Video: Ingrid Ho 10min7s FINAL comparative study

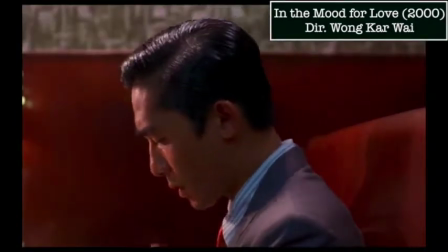248s
Because the Hong Kong New Wave was sprung from the French New Wave, which was influenced by Film Noir,
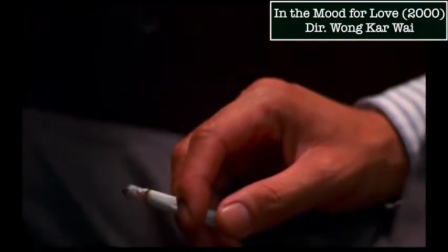252s
it wouldn't be much of a surprise to see elements of Film Noir appearing in the films that belong to the Hong Kong New Wave.
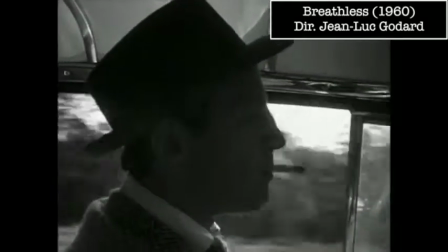257s
The cinematography of the French New Wave doesn't follow a specific set of rules and guidelines, but rather it takes out the majority of cinematography that seems too conventional.
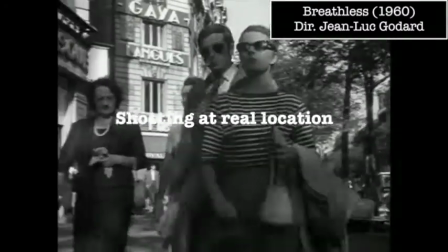267s
The French New Wave was known for its stylistic innovations, such as shooting at the actual location, using natural lighting, mobile cameras, and long takes.
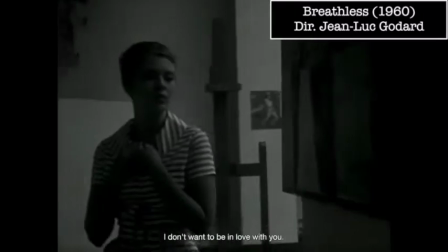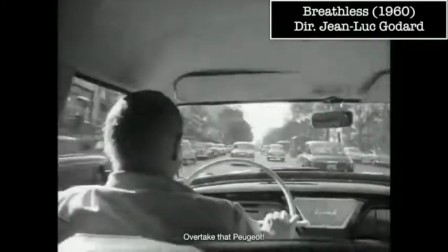280s
One of the key features of the cinematography in Breathless is its use of loose framing. The camera is constantly moving in order to mimic not only the busy life of Michel the criminal,
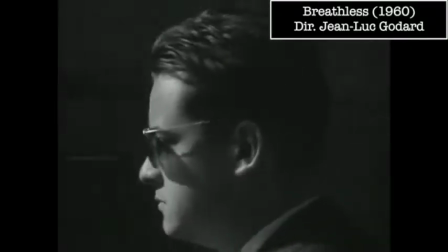289s
who is constantly on a run from the police, but to mirror his playful and likable personality.
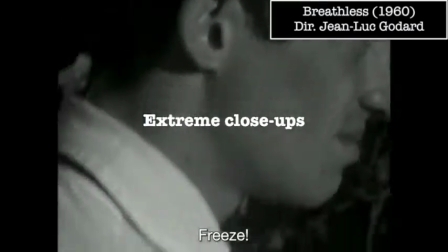294s
Additionally, the peculiar choice of extreme close-ups in this sequence of the gunshot scene obscured the action of a shootout, presenting a murder in an unmotivated fashion.
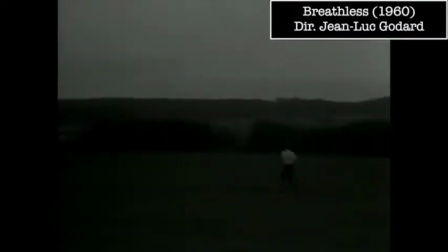303s
Godard resorts to these camera movements in order to become different as a new wave director
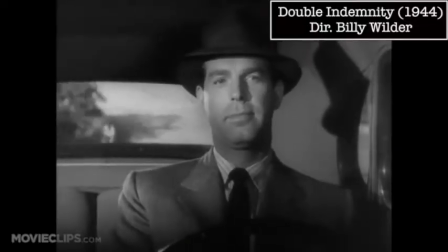308s
from the mainstream ways of cinematography by breaking all the traditional rules of film, such as steady cameras and conventional sequences of shots.
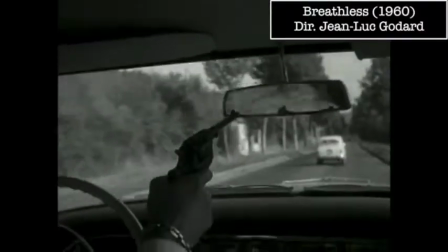316s
Just like film noir was created during a dark period in America, this film was influenced for the same reasons due to the social unrest in France at the time,
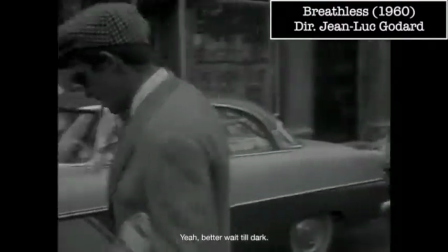324s
as the old, traditional cinema became more and more disconnected from the contemporary world.
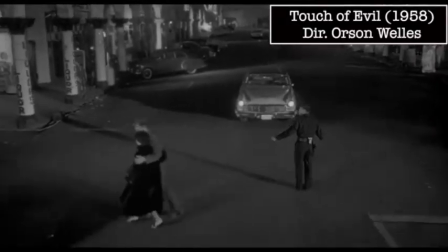330s
This film shows influence from film noir most heavily through the use of long tracking shots and a deep focus,
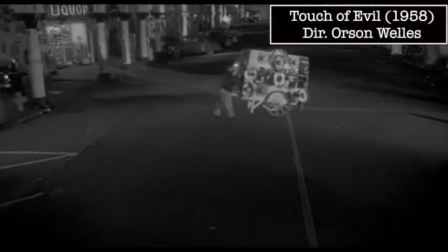336s
which Orson Welles first perfected in the opening scene of Touch of Evil.
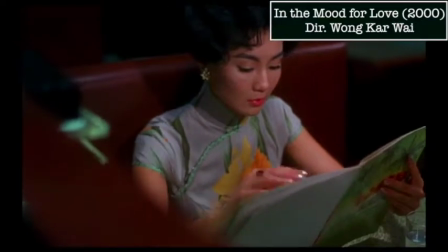343s
On the other hand, the camera movement of In the Mood for Love isn't as obvious as Breathless, using common steady cameras and occasional movements.
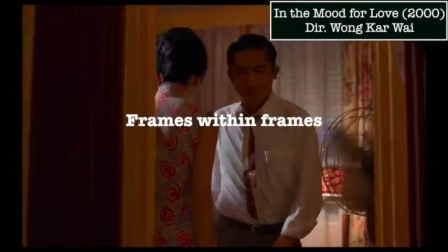351s
The composition, however, is. The majority of this film is shot by frames within frames in order to emphasize the voyeuristic feeling felt by the audience,
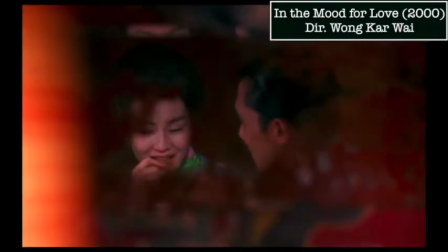359s
almost as if we were prying into the personal affairs of Chan Chan's lives.
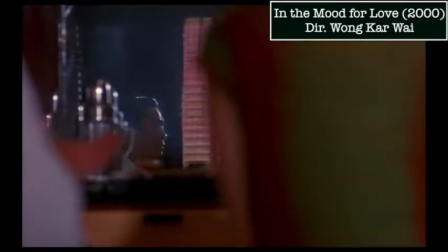363s
By placing objects in the foreground, it enhances the feelings the characters have of being observed, as well as the audience's feelings as observers.
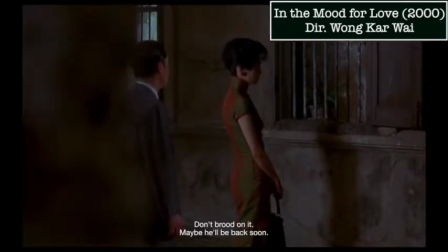370s
The cramped framing of shots reflects the restriction of action due to the constant threat of gossip
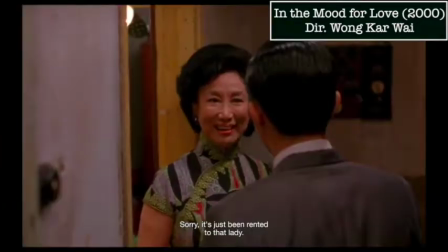375s
under the close observation of landlords and the rest of their community in 1960s Hong Kong.
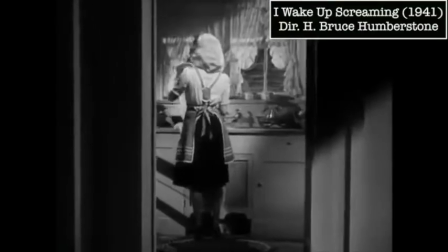380s
Likewise, the technique of frames within frames in film noir is used to create a sense of confinement or entrapment.
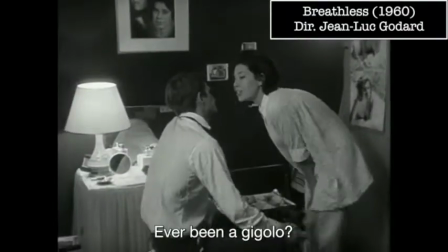388s
Another cinematic feature evident in Breathless is the mise-en-scene.
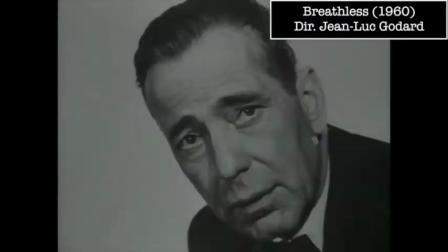392s
Their representation of mirrors is used to show a reflection of Michel's imitation of Humphrey Bogart's iconic gestures and Patricia's imitation of Michel's three faces.
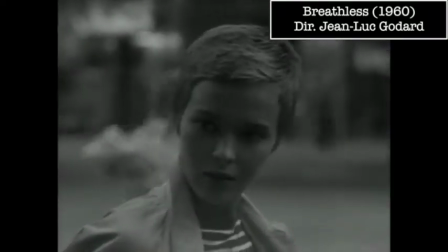400s
In both films, the characters are seen to imitate other people, trying to be someone they admire and envy to escape reality.
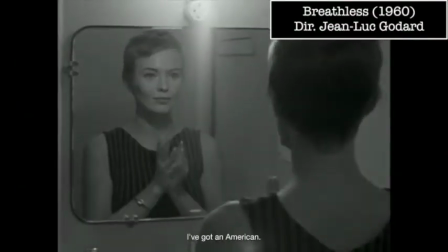406s
However, some may argue that the mirrors don't fully deliver the traditional representation of split personalities associated with film noir,
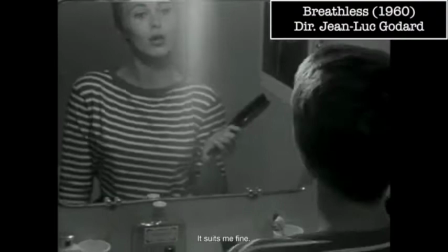414s
and rather it is just there to establish Michel and Patricia's characteristics.
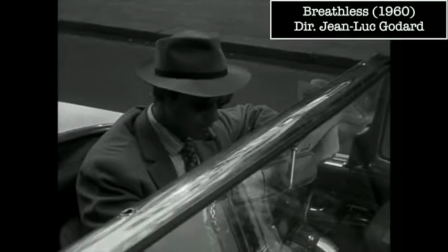418s
Goddard is trying to contradict the symbolism embedded in traditional films, showing audiences that this is what reality is.
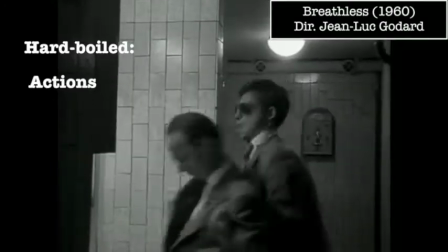424s
Michel is portrayed as a hard-boiled character by his actions, the heavy smoking, and the way he's dressed,
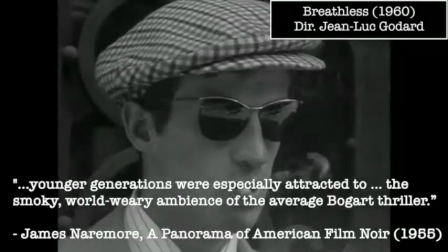430s
which confirms what James Nairmore said about younger generations were especially attracted to the smoky, world-weary ambience of the average Bogart thriller.
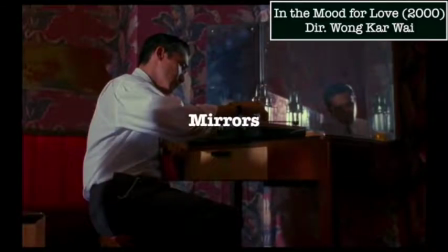438s
In the same way, In the Mood for Love uses the mise-en-scene of bars, mirrors, and reflection to exhibit the feeling of entrapment and portrayal of duplicate identities.
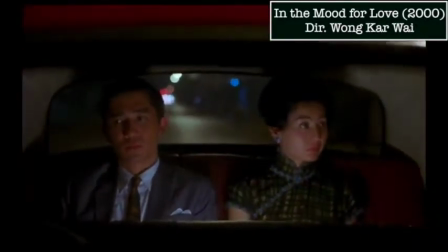448s
This is shown to emphasize how they are confined within their own problems and can't be their true selves in the society of 1960s Hong Kong.
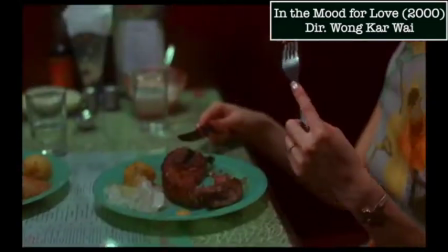455s
This is opposed by the choice of costume, which seems to be inspired by the 60s era, where people were expected to be abstinent and have proper decorum, especially women.
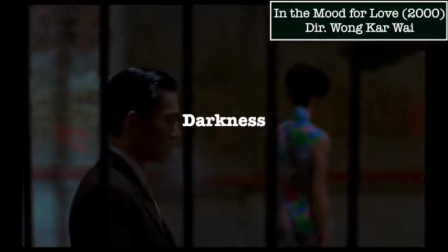464s
The smoke, rain, and darkness in this film shows similarities to the characteristics of film noir,
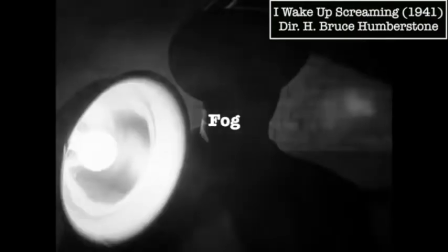470s
where it often uses scenes that are obscured by smoke, fog, or just darkness to highlight the confused emotion of the characters.
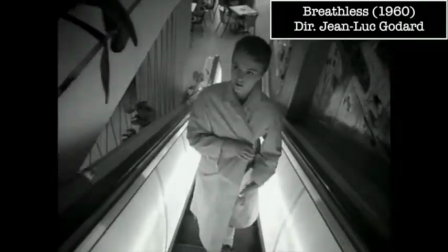478s
On a different note, the lighting of Breathless seems to be less influenced by film noir and more by possibly Italian neorealism.
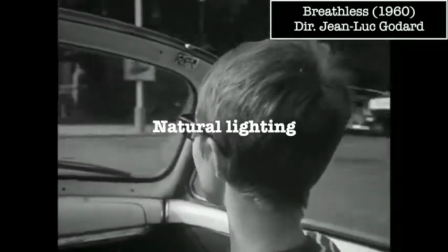485s
The whole film is naturalistic, using real locations and natural lighting, which shows nothing is artificial and everything is genuine and real.
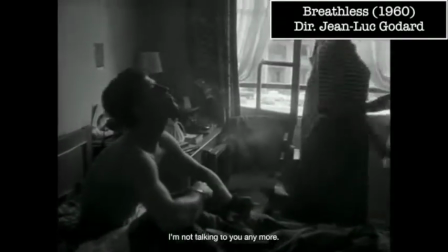493s
The interior daytime scenes are all set in rooms with large windows to let in natural light,
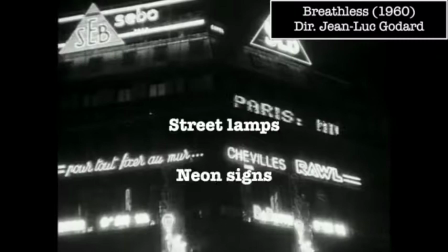498s
while the night scenes are dimly lit so it relies solely on street lamps and neon signs, as if the audience was there in the present as well.
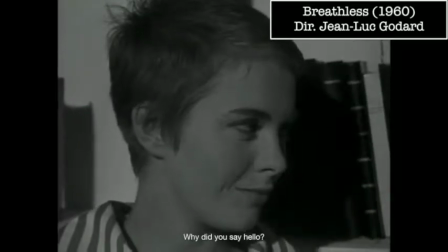505s
Breathless doesn't really have a lot of lighting associated with film noir, such as Kiaro's screw lighting,
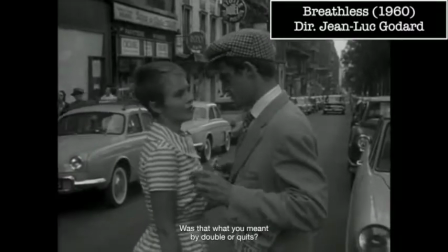510s
which suggests film noir does not influence the certain aspect of cinematography within Godard's films, especially this one.
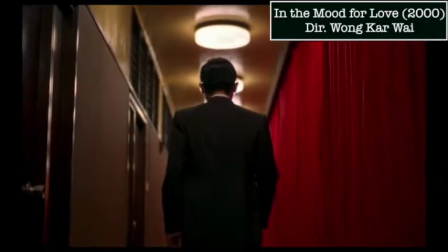517s
However, In the Mood for Love exhibits a stronger influence of film noir through its choice of lighting.
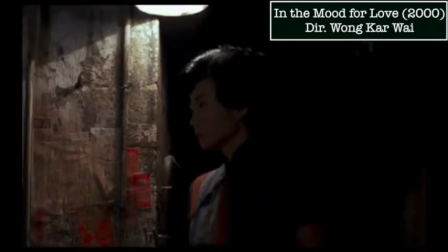522s
The dramatic play of light has a huge role in setting the emotion that Wong Kar-wai intends the film to have.
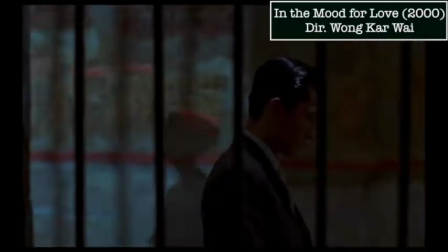527s
In the scene where they are about to depart ways, the backlighting is positioned to create silhouettes that express the character's inner torment.
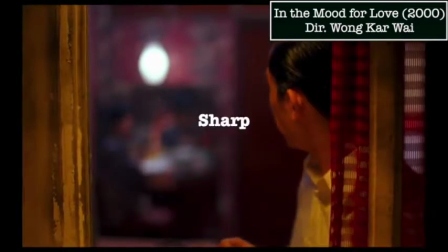535s
Unlike Breathless, the lighting throughout In the Mood for Love is sharp and artificial, as the majority of the scenes take place at night.
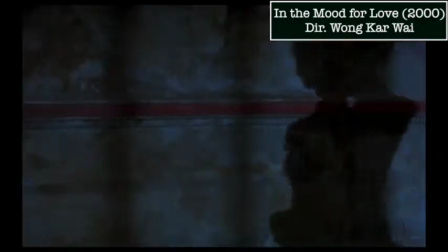542s
This type of lighting is fundamental in setting the mood of the film, which therefore highlights the subtle expression of emotion and the tension between the characters.
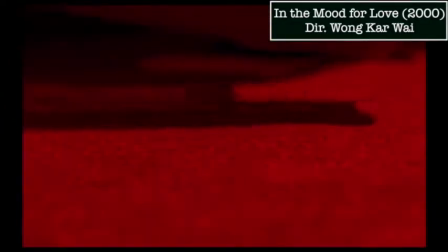550s
The film is full of heated colors like red, which signifies passion,
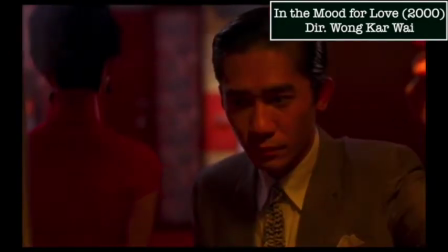555s
love, and seduction, and is accompanied by traits of film noir such as deep shadows, smoke, and silhouettes.
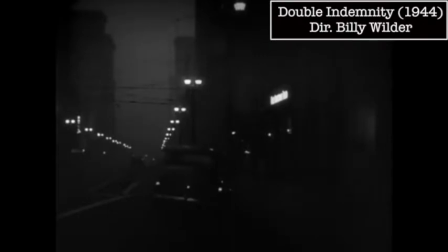561s
Setting the film at night links In the Mood for Love with film noir, as most film noirs are set at night in big cities with a heavily industrialized environment.
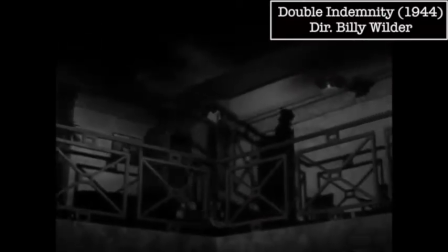570s
This setting enhances the feeling of entrapment, along with certain angles borrowed from the style of German expressionism.
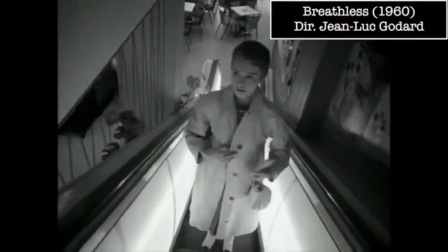576s
In conclusion, the influence of film noir has impacted many films over decades,
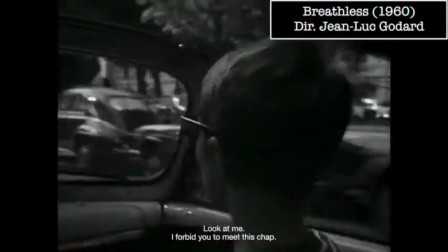581s
bringing inspiration to many new wave directors such as Godard and Wong Kar Wai that aim to break free from the rules and conventions of mainstream films,
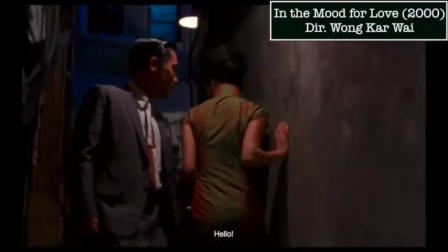588s
creating some of the most iconic and revolutionizing films in film history.
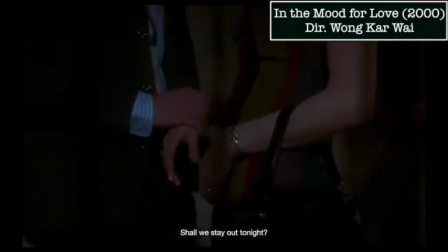592s
To a certain extent, the cinematography of these films are influenced by film noir, and despite some aspects being non-compliant to noir characteristics,
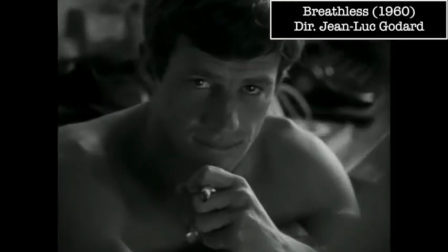601s
these new wave films exhibit a distinct style that makes them individual and unconventional.